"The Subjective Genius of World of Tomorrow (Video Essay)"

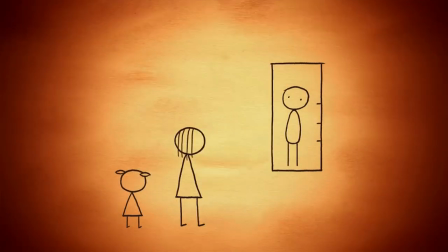[0:00]
Don Hertzfeld's World of Tomorrow is a masterpiece. I usually try to avoid throwing that word around, but there simply isn't any other way to describe it.
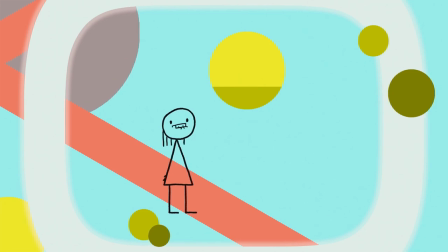[0:08]
Instead of beating us over the head with how important and vital a work of art it is,
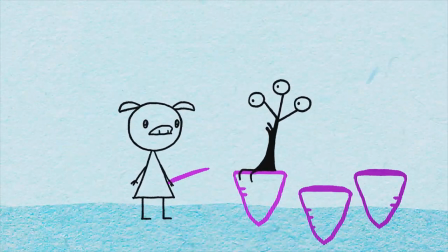[0:13]
Hertzfeld balances content and humor in a way where both elements are able to elevate each other through their sheer subjectivity.
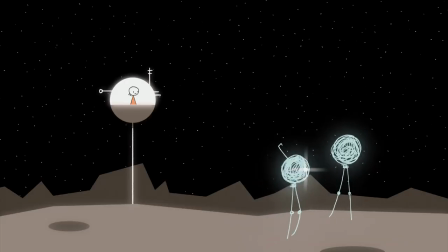[0:20]
While this is hardly an original idea, I think that World of Tomorrow is a shining example of this balance being done right,
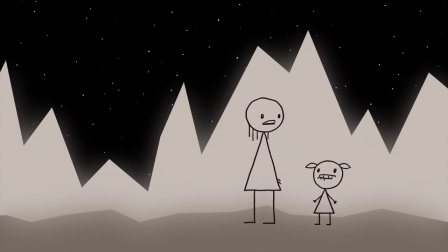[0:26]
Because Hertzfeld allows the viewers to decide if they're gonna apply any meaning to the short and view it as an intellectual piece,
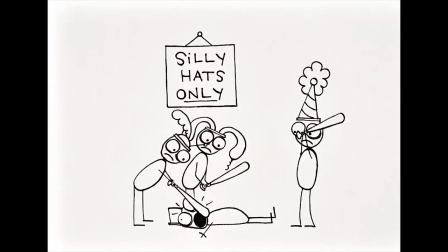[0:33]
or simply enjoy it as if it were comedy like his earlier work.
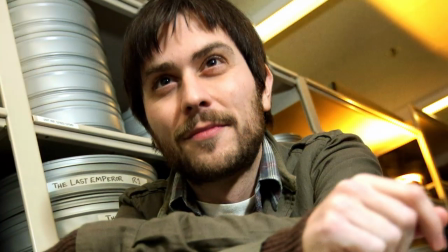[0:36]
It's great for me to hear, you know, those different reactions because when I travel with a movie like this, it's very similar, you know, you hear a line in one city get a big laugh,
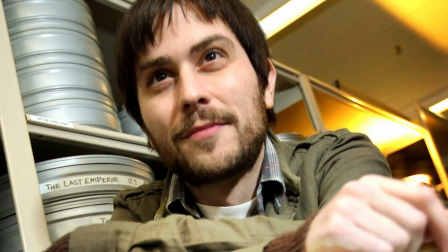[0:45]
and then in another city the same line kind of gets a gasp.
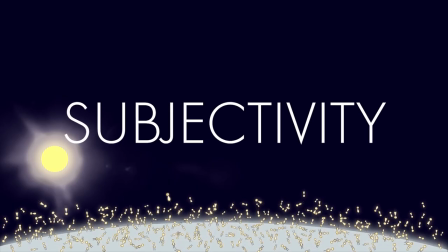[0:48]
With World of Tomorrow, Don Hertzfeld is championing subjectivity in a way that I think's vital in a time where an audience's insecurity over how we look at
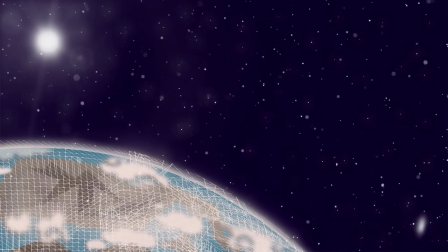[0:56]
art and media is at a fever pitch and if that wasn't enough the film accomplishes this in less than 20 minutes through its setting and characters
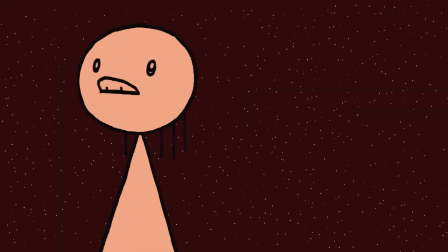[1:04]
yes it is very pretty the setting of world of tomorrow is what i like to call a tactical dystopia a
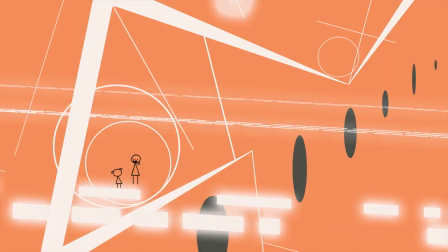[1:13]
society that isn't inherently or obviously bad the world of tomorrow may not be as undeniably unpleasant as oceana in 1984 was,
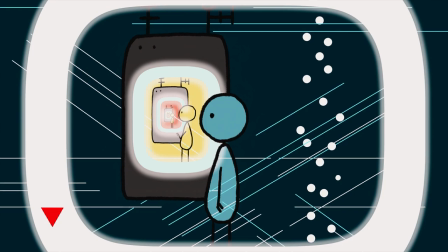[1:22]
but it still shares some of its characteristics, like a subservient society and the omnipresence of technology.
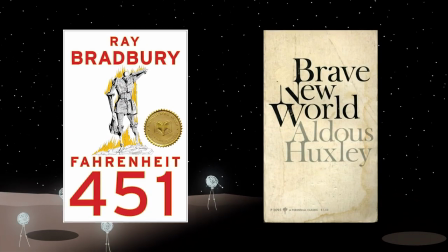[1:30]
It's also similar to Fahrenheit 451 in Brave New World, where most people have been drugged into submission and don't even realize that they're miserable.
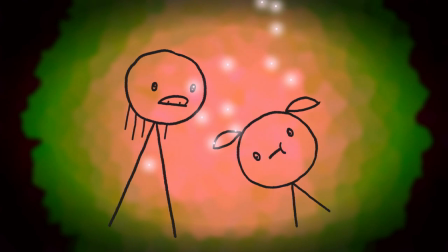[1:38]
The only difference is that in World of Tomorrow, society's drug of choice is memory, as opposed to something like Soma.
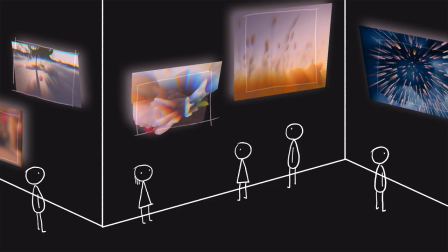[1:44]
For example, the citizens of Tomorrow enjoy watching the harvested memories of other people.
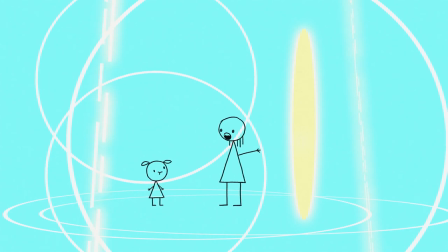[1:49]
There's also Emily's clone, who takes her younger self on a literal trip down memory lane, even though she knows and understands how dangerous it is to live in the past.
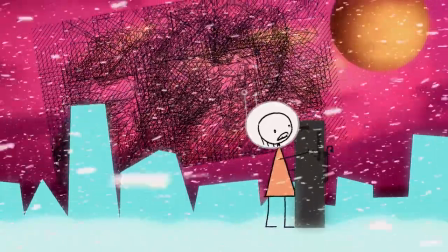[2:01]
Being a tactical dystopia aids the subjectivity of the piece, because it keeps these dystopian elements from becoming the central focus of the film.
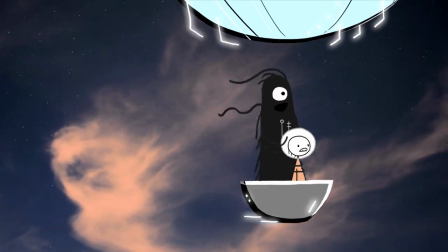[2:09]
It's simply the backdrop in a tale that's more interested in being introspective. Hertzfeldt's minimalist art style is the perfect complement for this.
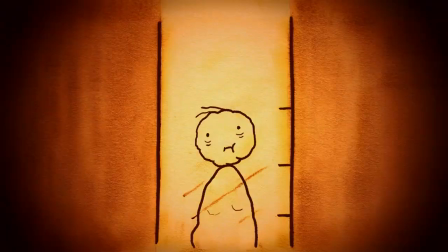[2:17]
It's sparse and lacks dimension, as though it's trying not to distract us.
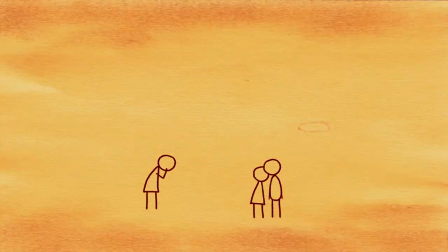[2:22]
After all, it's a tactical dystopia.
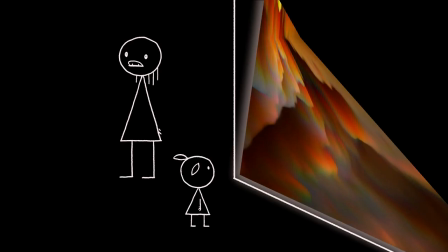[2:24]
The dystopian elements are designed to be somewhat hidden from us, but also noticeable enough that they might spur some conversation and debate.
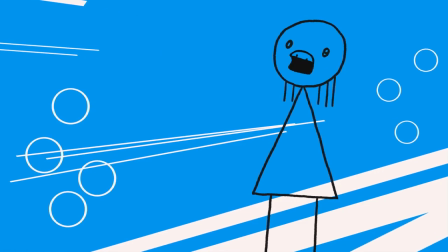[2:32] I no longer fall in love with rocks.
It still has influence over the stories and the characters, but in a much less obvious way than in traditional dystopia.
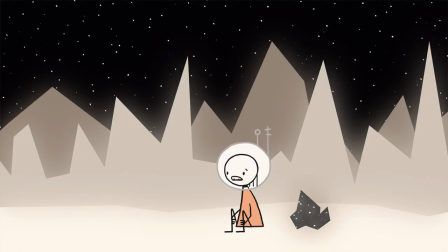[2:41]
Instead, our characters propel the story.
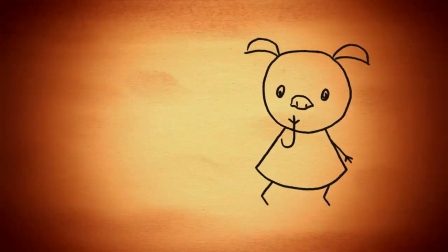[2:43]
And our main character, Emily Prime, serves the important purpose of keeping World of Tomorrow from collapsing under the sheer weight of its concepts.
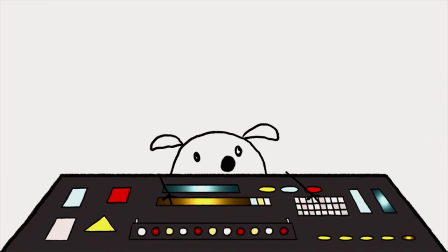[2:52]
Her ability to fulfill this purpose comes from the ground up, by being designed to be so not from the same place as everything else in the film.
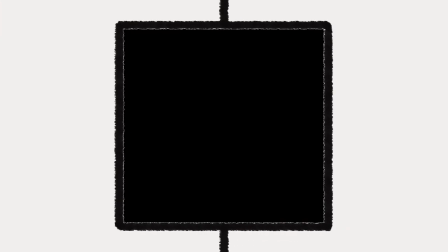[3:00]
Her dialogue was curated from hours of Hertzfeld recording his niece drawing and playing at home before being used to build the story.
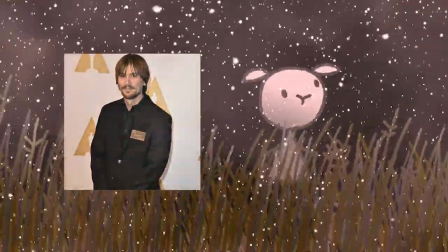[3:07]
It was sort of like a fun puzzle to kind of figure out what she could be looking at when they're doing these things and then once i sorted that out
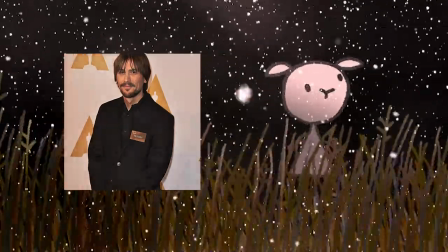[3:15]
i brought in julia pott who voiced the adult emily and rewrote her lines so that they could have a conversation and while the
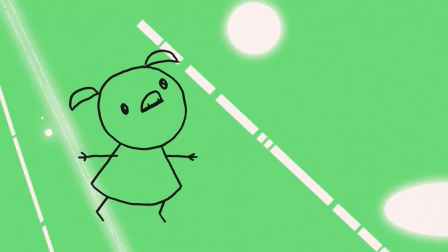[3:22]
script was written around her audio she never quite lines up with the rest of the
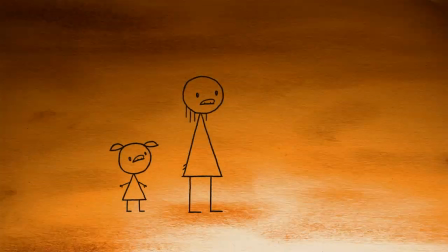[3:27]
world she keeps the film subjective by being almost completely out of hertzfeld's
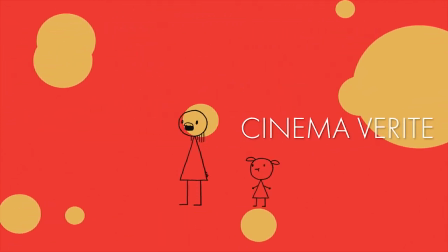[3:31]
control winona may's emily prime is kind of like cinema verite filmmaking that's characterized by its realism and avoidance of script,
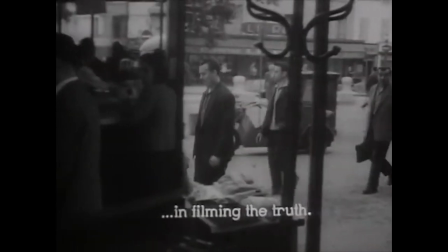[3:40]
guidance, and artistic effect.
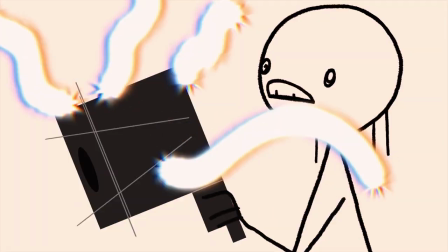[3:42]
While her clone is fixated on questions of life and meaning while also having access to advanced technology, Emily Prime is just a four-year-old.
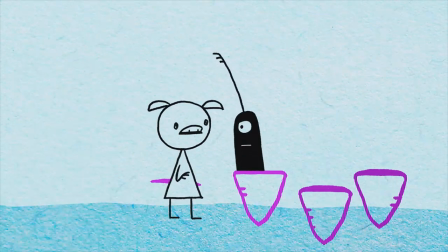[3:51]
Basically, she keeps her clone from making too concrete of a point and running the risk of becoming inaccessible for some viewers.
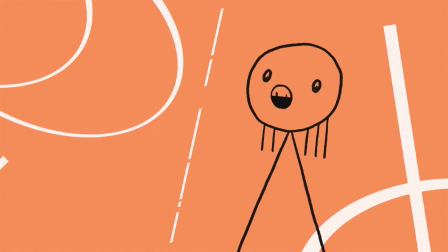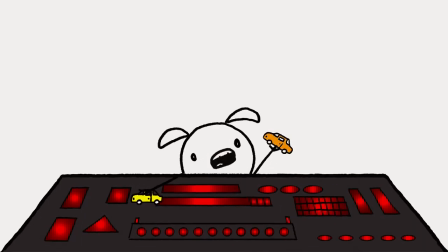[4:02]
And Emily Prime does this through the use of comedy.
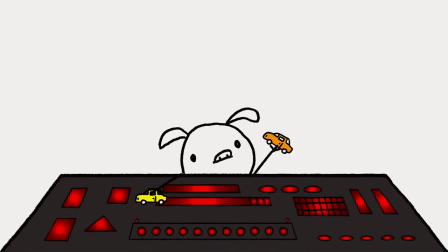[4:06]
By constantly pulling Emily's clone away from her thoughts, Emily Prime is leaving it up to the audience whether or not they want to apply meaning to whatever she was discussing,
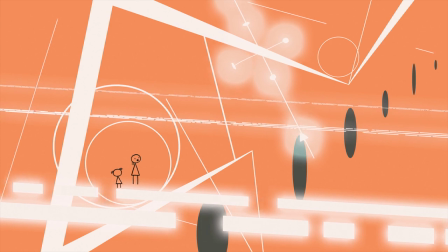[4:15]
or if they'd rather just laugh at the interruption.
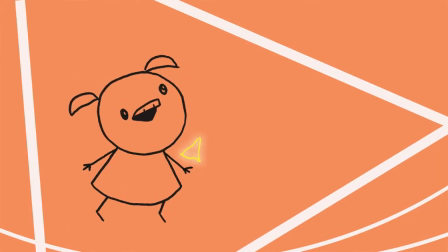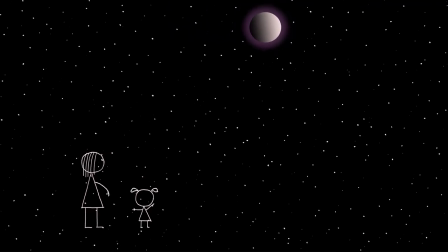[4:24]
She's expressing a form of cinema verite from within the film itself,
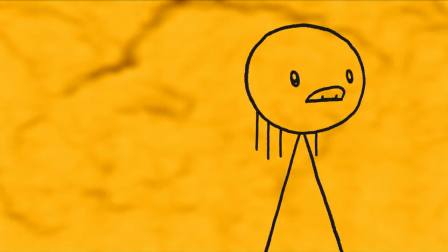[4:28]
pulling it away from answers and cinematic qualities such as scripted dialogue and back towards subjectivity and reality.
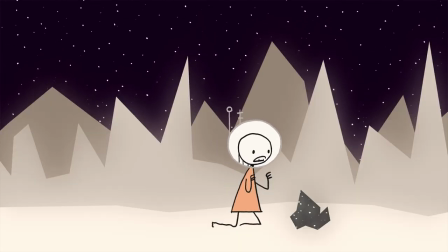[4:35]
She's the reason why we can decide how we want to enjoy the film.
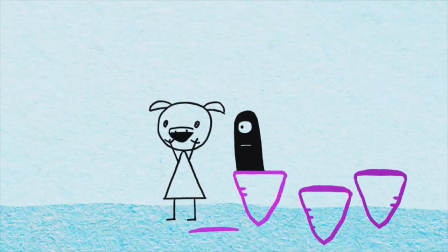[4:39]
Going back to Herzfeld's art style, the way he draws characters makes them appear more playful than complex.
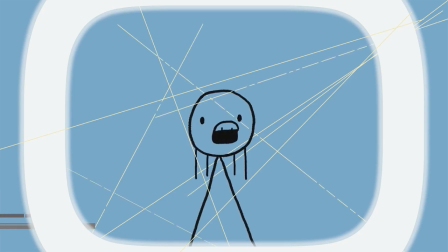[4:45]
And I think this compliments the argument I'm trying to make because with the art style it isn't necessarily about our ability to read how they feel,
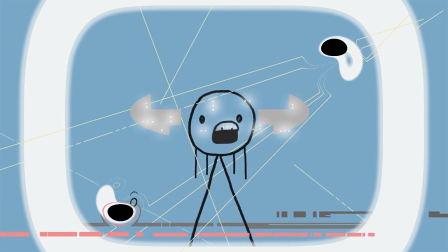[4:53]
but rather how we as an audience perceive their emotions.
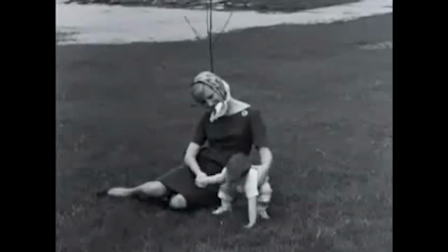[4:56]
It's like the Kuleshov effect, when an audience applies meaning to a series of images that may or may not already have meaning applied to them.
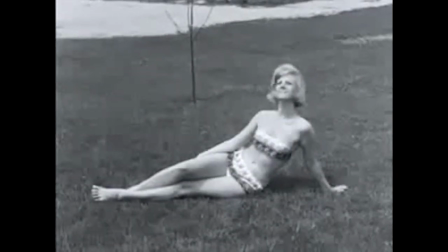[5:04]
We're allowed, and somewhat encouraged, to feel however we'd like about the characters.
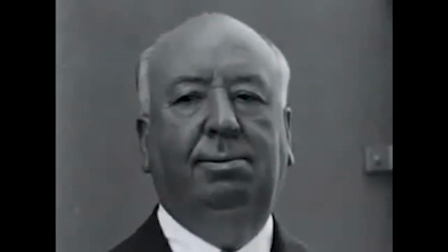[5:09] What is he now? A dirty old man.
I think that's the point of World of Tomorrow.
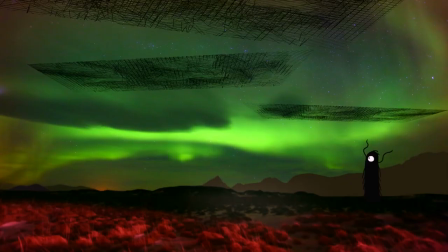[5:13]
Not that Alfred Hitchcock's a dirty old man, but to bask in the subjectivity of existence.
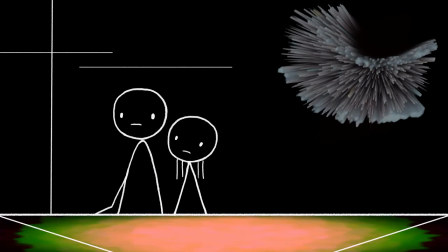[5:18]
On a larger level, it questions what the quality of human life may devolve into if we're left with de facto immortality,
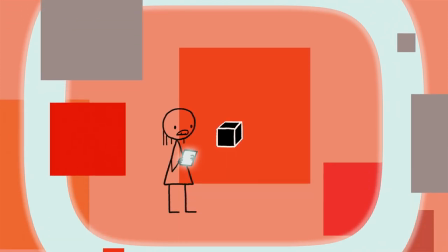[5:25]
and the film postulates that we're probably going to be in for a rough ride.
Oh, oh god, oh god, oh god, oh my god,
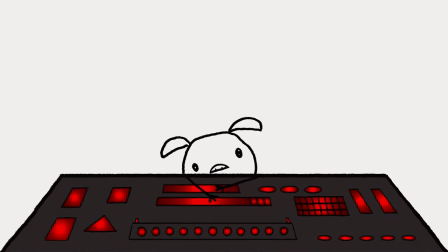[5:33] holy mother of god, oh, oh, oh, oh god.
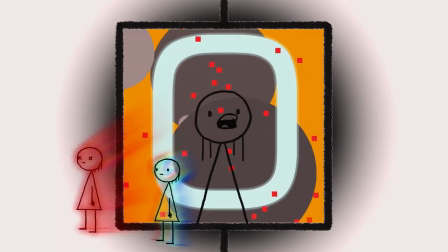[5:37]
If it isn't getting tortured from within a Nintendo GameCube, it's going to be getting repeatedly photocopied until we lose our ability to understand our own emotions.
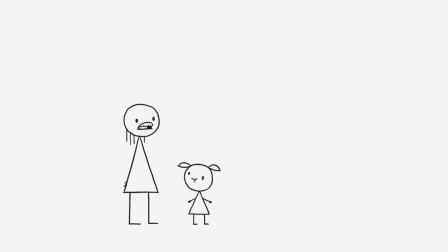[5:47] I do not have the mental or emotional capacity to deal with his loss.
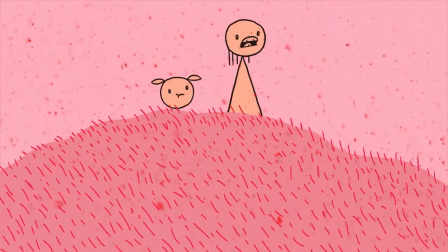[5:51]
And if we make it past that, we're still all gonna die when a meteor hits us or when we warp into the atmosphere trying to escape said meteor.
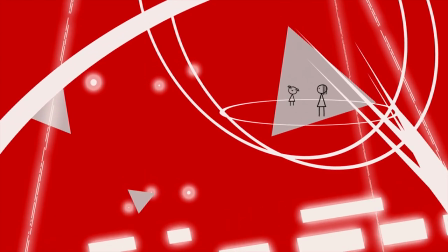[6:01]
So why should we let that bother us? We should embrace our individuality by allowing ourselves to approach art and media however we'd like to, especially because artists like Hertzfeld are extremely open-minded towards how people receive his work.
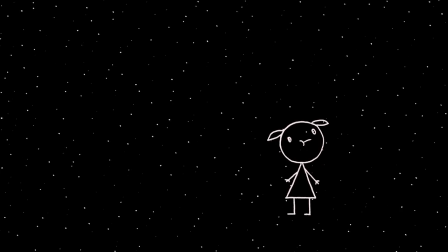[6:14]
In a 2015 interview with CutPrintFilm.com, Hertzfeld was asked how he hoped viewers would feel or what they'd think about after watching the film.
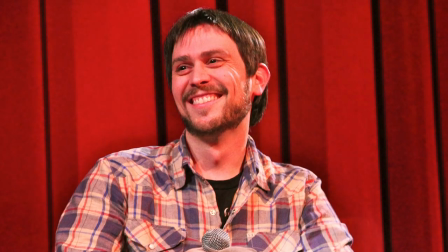[6:23]
And he replied, I guess it's a happy film, or one of my happier films. But then I hear a lot of people say it's rather sad.
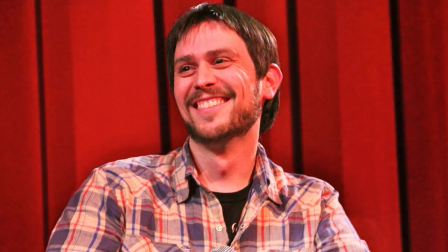[6:29]
And I guess that's valid too. I think there's many ways to look at it and hopefully that's what makes it interesting to watch.
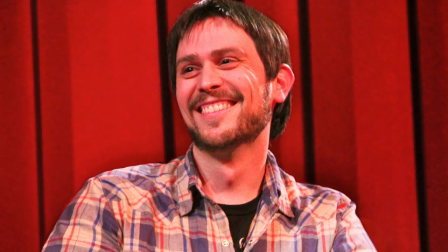[6:36]
The only good answer I can ever come up with is, anything but boredom. If you hate it, at least hate it passionately.
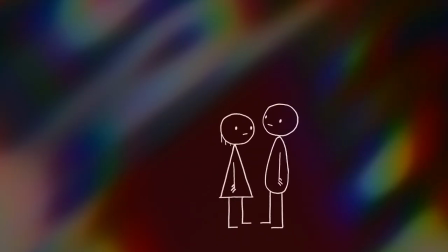[6:42]
By balancing philosophy and comedy, Hertzfeld created a work that's accessible enough for people in need of laughs,
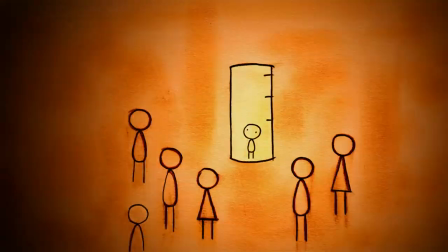[6:48]
and also caters to an audience in need of a bit more substance. Viewers are always going to take different things from World of Tomorrow, as well as any other movie that gets made.
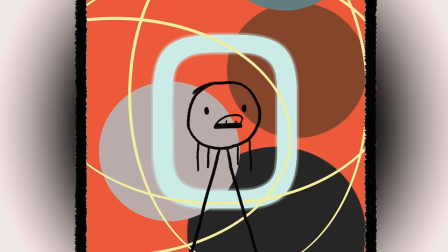[6:57]
The only way that would ever change is if our species lost its individuality in the same way that World of Tomorrow did.
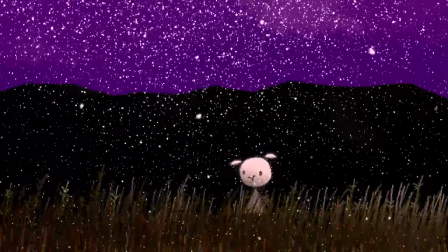[7:03]
So while some of us may enjoy specific qualities in World of Tomorrow more than others, does it really matter?
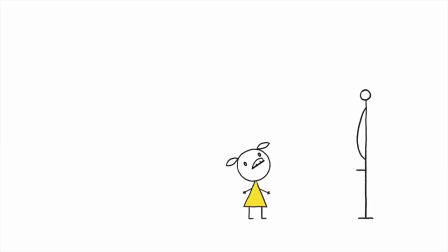[7:09]
Especially if we all still enjoyed the film. And even if we don't, who cares?